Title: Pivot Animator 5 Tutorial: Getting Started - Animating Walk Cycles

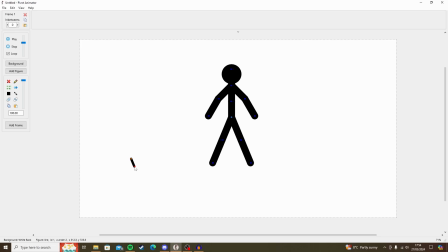But this is too small to be a ground plane, so pick up the pivot point, hold down Alt on the keyboard and drag, and you can scale it up.
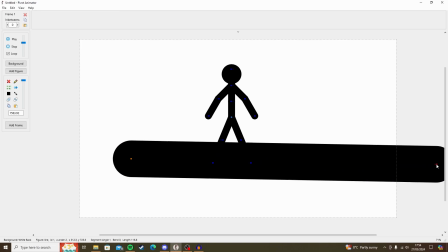If you hold down Control, you can then extend it. And now we can put this at the bottom of the screen.
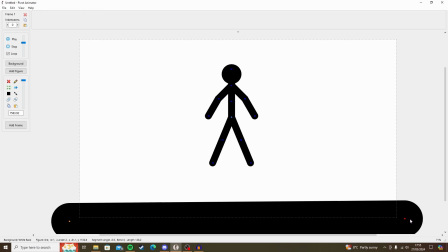And there we go. This guy can now stand on something.
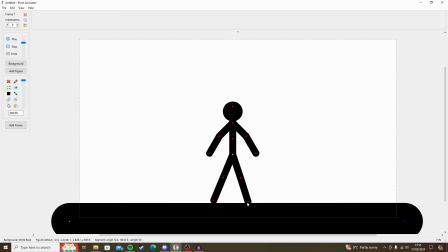So we'll start with a contact pose, which is a keyframe in walk cycles where both feet are touching the ground. One of them's stepping and the other one's about to lift off the ground. We're gonna move his torso forward a little bit, because if you think about how walks really work,
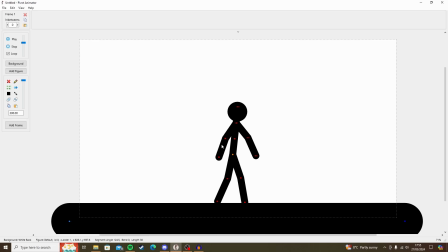you're falling forwards and catching yourself with each step. So let him have a little bit of intent and push his torso forward. And then we're going to give these arms a little bit of a natural position like that.
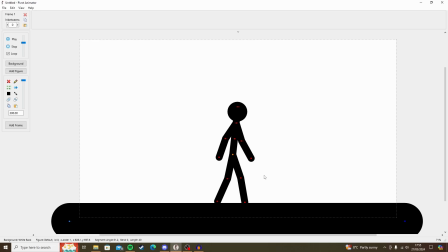So here we go. We're going to work on twos. So we go one, two, hit spacebar, or you can click add frame. And now we have two frames. Next, we're going to move the legs so that they get closer together.
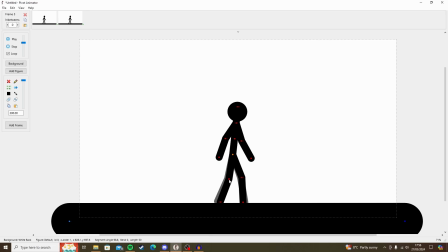This leg's going to rise off the ground, but not by much, because remember, this is walk, so you're not going to be lifting your legs up that high off the ground.
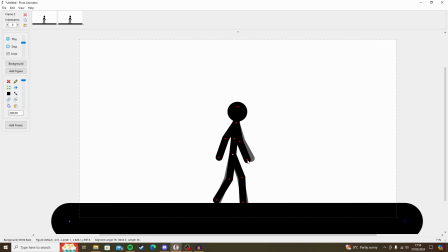The arms will swing back, give it a little bit of follow through as the arms swing, and then save another two frames.
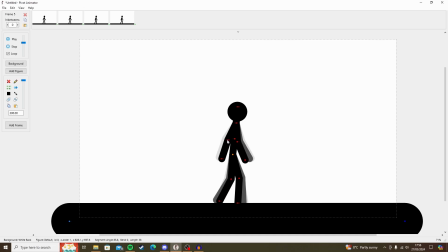Save another two frames. And then we can do a passing position, which is self-explanatory. It's when the arms and legs pass each other.
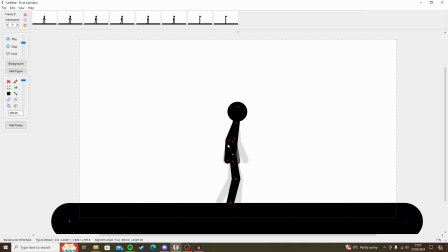Another two frames. Let's move this arm back, this arm forward. Make sure it's the correct limb that you're moving.
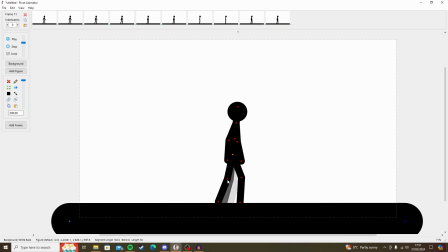Save another two frames. Now, because we're doing a walk cycle, what I'm going to do is I'm going to copy this frame, paste it at the end, and now I can see
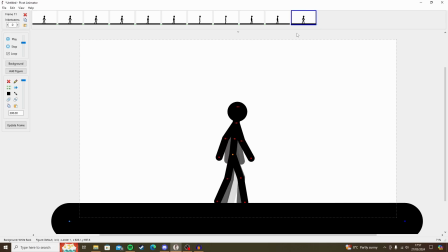this frame. So I know how far my limbs should move.
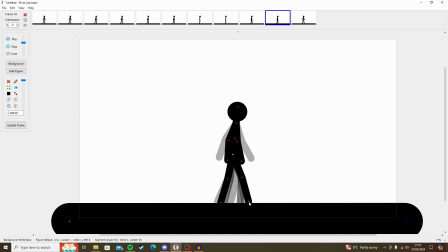Remember, it's an in-between between these positions.
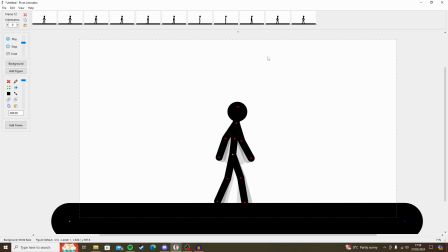Save that. Now what I've done there, by accident, it's quite easy to do, is I've replaced one of the duplicate frames, which is pretty easy. All I do is copy that frame and paste insert. That will just copy that frame over. I want to do the same with this one as well,
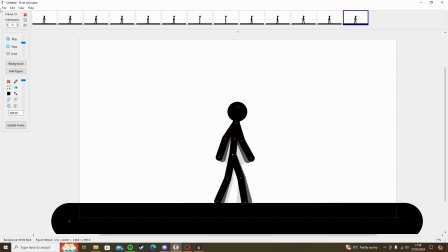so that it puts it at the end of this. Now I can delete this frame because that was just being used as a reference. And now
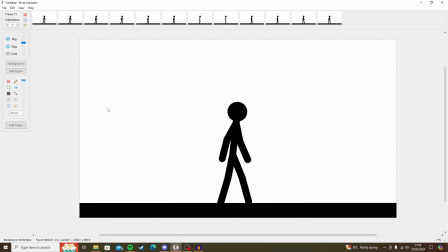the character walks. It's as easy as that. However, a lot of you might be thinking, well, this still doesn't look right. Well, I can tell you why that is.